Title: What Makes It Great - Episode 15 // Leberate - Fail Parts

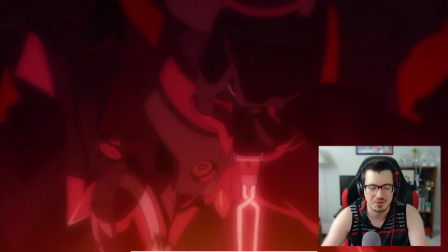19:33 Let me show you what
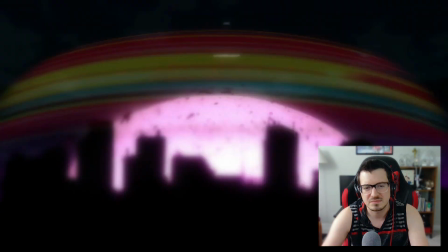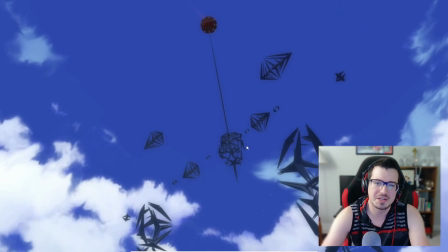19:39 See, broken people, and it's like as he sings that, like it kind of speeds up and then slows down, and then right after that speeds back up again and slows down. I think if I remember correctly, when we looked at Into the Cyberverse by Ilea,
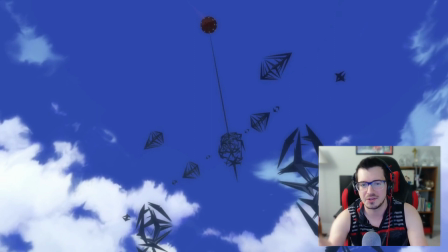19:56 she did that kind of thing a lot, and is a really good example, another really good example of it here.
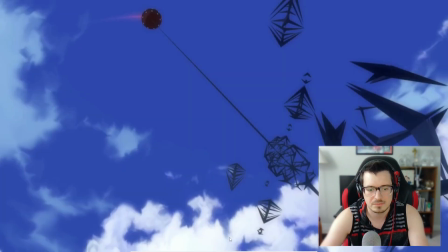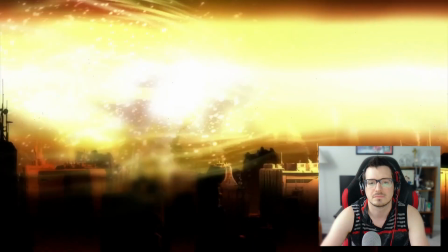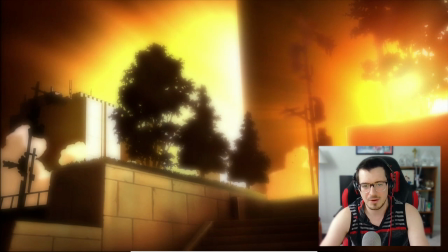20:16 So if I paused at every moment where there's cool internal sync, we'd never get through this video, so I'm not going to, but I will point out some of the better things that I really like. Those guns firing to the snare drums, awesome. And he does that a couple of times.
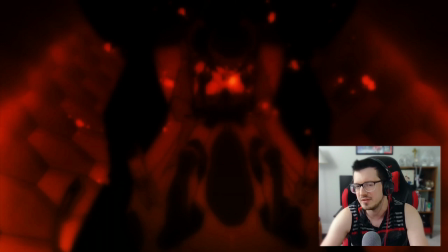20:33 It's almost a motif, but not quite.
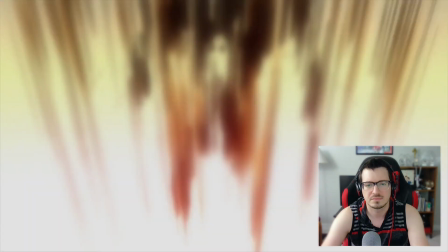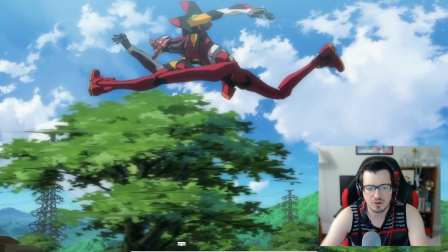20:44 All right, so a couple things here.
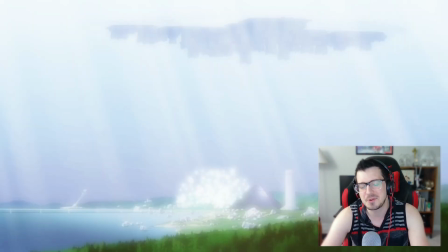20:50 So here the video this is maybe one of the lower points of the video, if I had to call it that. It's something that always just slightly sticks out as a little softer than the rest.
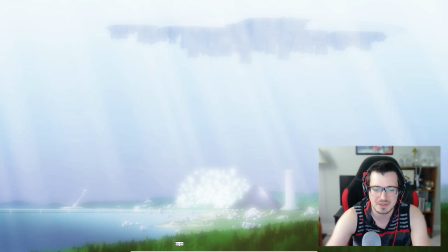21:03 I think it's because let's take another look. Let me see if I can figure it out.
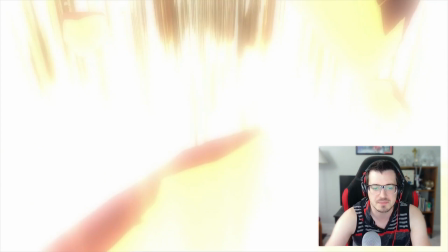21:10 I think that crossfade between the gun shooting and this explosion really kind of robs a bit of the momentum.
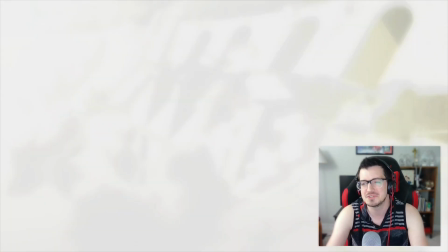21:21 Yeah, I think that's it. It just seems a little too smooth and soft given the really abrasive nature of the song there. And I'm not a huge fan. Like, it doesn't really take that much away from the video, to be honest. It's a small thing, but I do notice it every time.
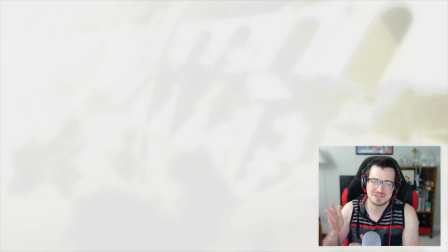21:40 And I think it's just a little, like, I think even just a simple hard cut there would have fixed that, honestly. He does get, we're going to see that coming up. I was going to comment on it, and I will when we get to it, but you see if you can catch it before I pause again.
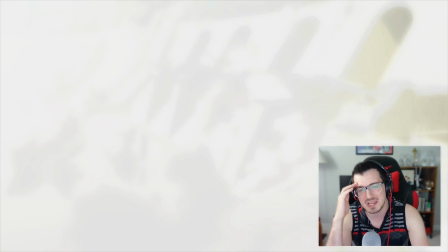22:00 There are a few instances coming up where he just kind of overuses the crossfades, I think, a little too much. Honestly, they still, end up working mostly fine, but this is a video. If there's any video that we've watched that could have been all hard cuts, it's probably, I think it's this one.
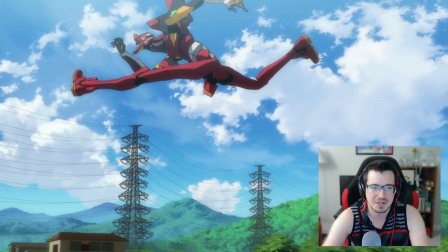22:24 So there's a little bit of kind of cheeky lyric sync here.
Can't be outmatched, can't be outrun.
And then we have the Evangelion on the starting block, and then Asuka's Evangelion running.
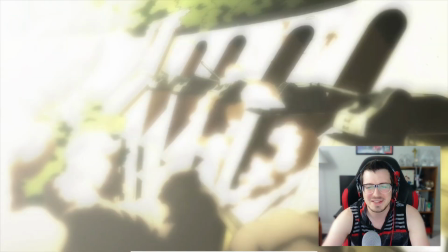22:36 It's a little goofy. I kind of like it. It's a video that doesn't, like, as dark as it is, it also kind of doesn't take itself too seriously, as we'll see in a couple other places.
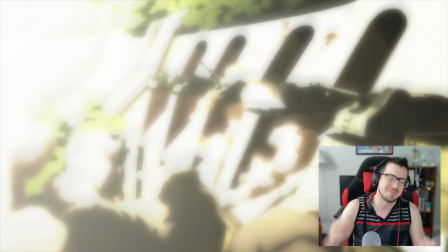22:49 But it's borderline for me. Like, the lyric sync didn't have to be acknowledged there, I don't think. Or I should say the lyrics didn't have to be acknowledged there, but it's fine.
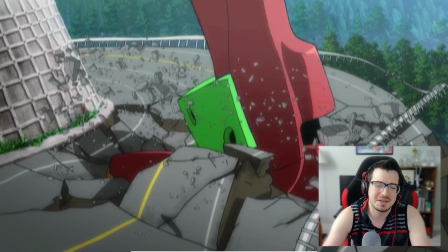23:06 The other thing, though, that makes that kind of work is that
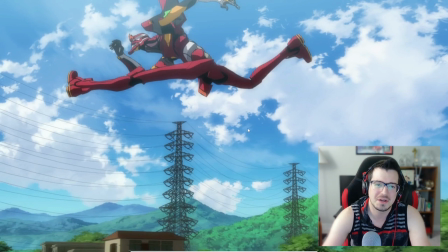23:11 he goes, oh, and as he's doing that, you have Asuka's Evangelion soaring through the air. So there is a bit of, like, internal sync there that kind of redeems it in my eyes.
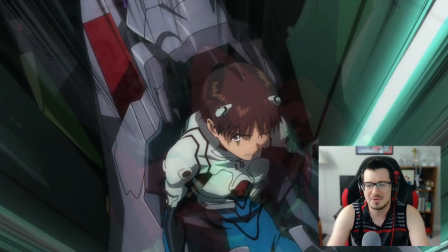23:27 Yeah, see, that's what I'm talking. There's that kind of, I hesitate to call it a motif, but the guns firing again on those snare hits.
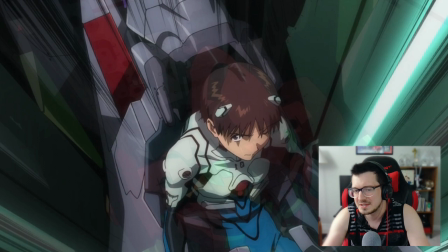23:37 Even if it's just a couple times that he does it, that continuity is always nice to see. I like seeing video, disparate scenes tied together in that way.
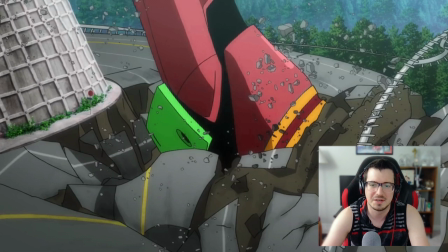23:48 And I say disparate because the first one was like really dark and there were explosions all around, and then now we're in more like primary color, sunny day territory, and yet the guns firing is the same. So kind of a neat callback to the first time we saw it.
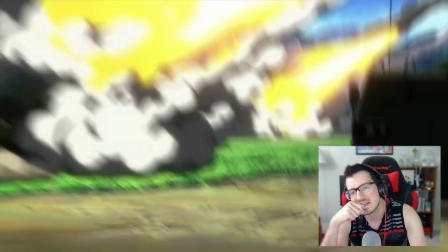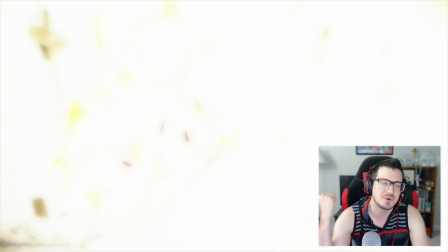24:13 And again, yeah, so I guess I will call it a motif because it does happen several times and it works every time. I like that he's acknowledging those snare hits each and every time, and not only acknowledging them, but with internal sync. And not only with internal sync, but the same kind, like guns firing off.
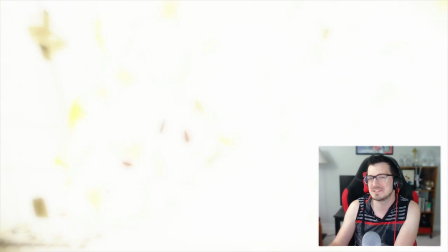24:33 You don't always have to get that kind of specific with the scenes you choose to repeat. However, if you're able to, and I say you don't have to because a lot of times anime just doesn't have
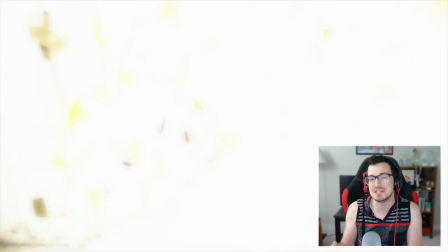24:47 you don't have enough scenes to keep repeating, enough different scenes to keep repeating the same motifs over and over. However, in this case, he had them and it works, and I love it.
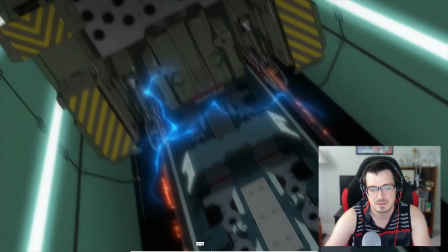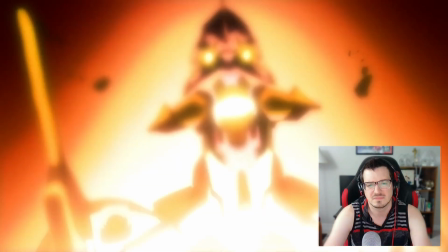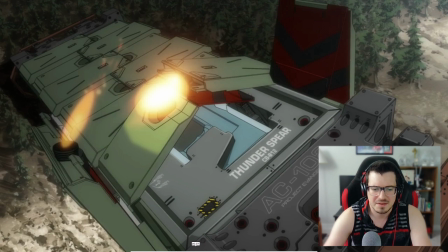25:10 That's an interesting choice there. I think he's saying complicate, and on each syllable,
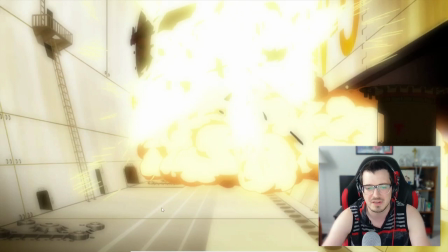25:17 there's a quick crossfade that zooms in on that Evangelion. Not sure if I like that too much, honestly.
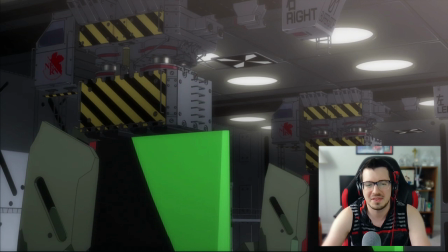25:24 It works. I think the crossfades weren't necessary. I think hard cuts would have looked better. I
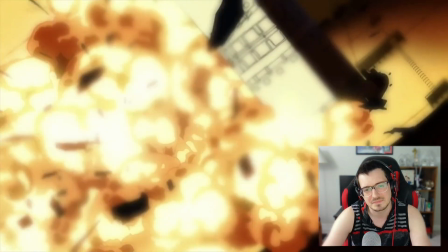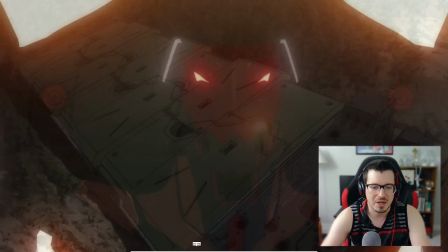25:38 don't know what he's saying. I don't think it's complicate, but anyway, it's all right.
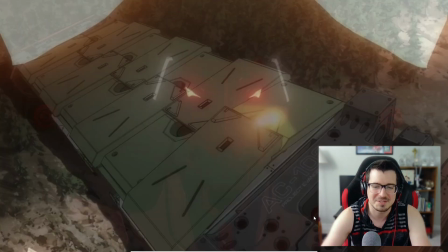25:47 That I have to laugh, not because it's bad, but the gun case opening up like that. Ilea a while ago, I think like a decade ago, released a video called Radio Action,
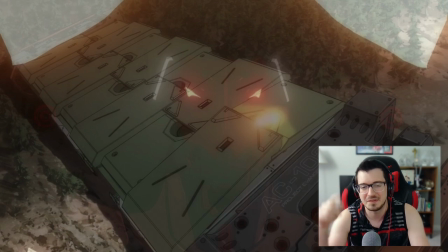26:03 and it's an Evangelion video, really, really good video. But one of the best parts of that video is where this scene right here is synced to like these really deep bass beats, or this really deep bass synth.
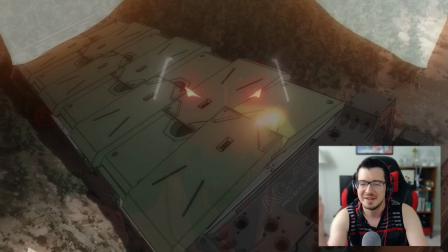26:21 I can't remember, but like it's really, really, really cool. And I like how Leberate uses that again. I'm not saying that the two videos are connected, but that's what it reminds me of.
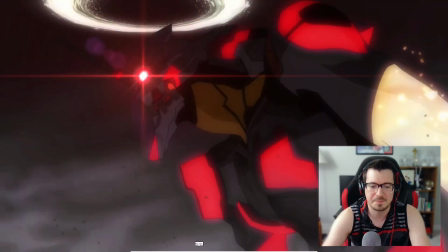26:37 Okay, this sequence is really cool. So let me let it play, and then I'll come back.
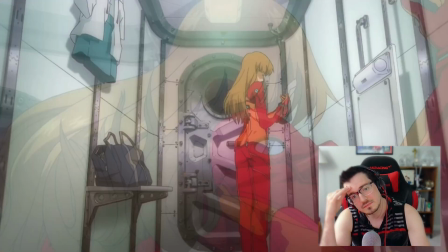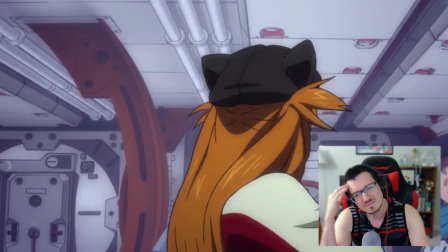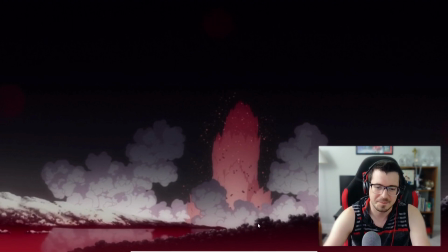26:52 So I really, really like that because we're getting to the song is kind of building, right? Obviously, all the percussion goes away for that section, so there's not a whole lot to really sync to, and you see Leberate take advantage of that. because he kind of
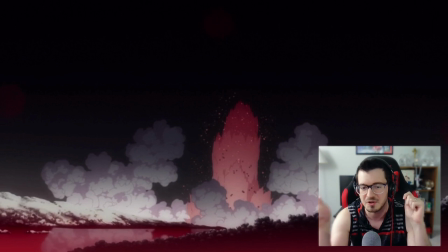27:12 lets off all the shaking and explosions and guns shooting and everything, and it's calmer in a sense, at least in the sense that there's less motion.
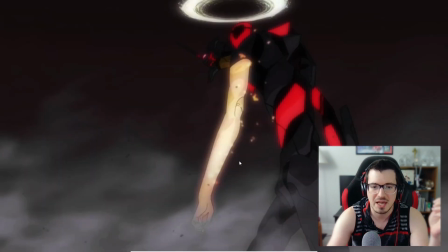27:23 However, the scenes are no less intense. You got the Evangelion with the the armor ripped off, walking, like stomping forward, and he's like, looks like it's about to like just go attack something.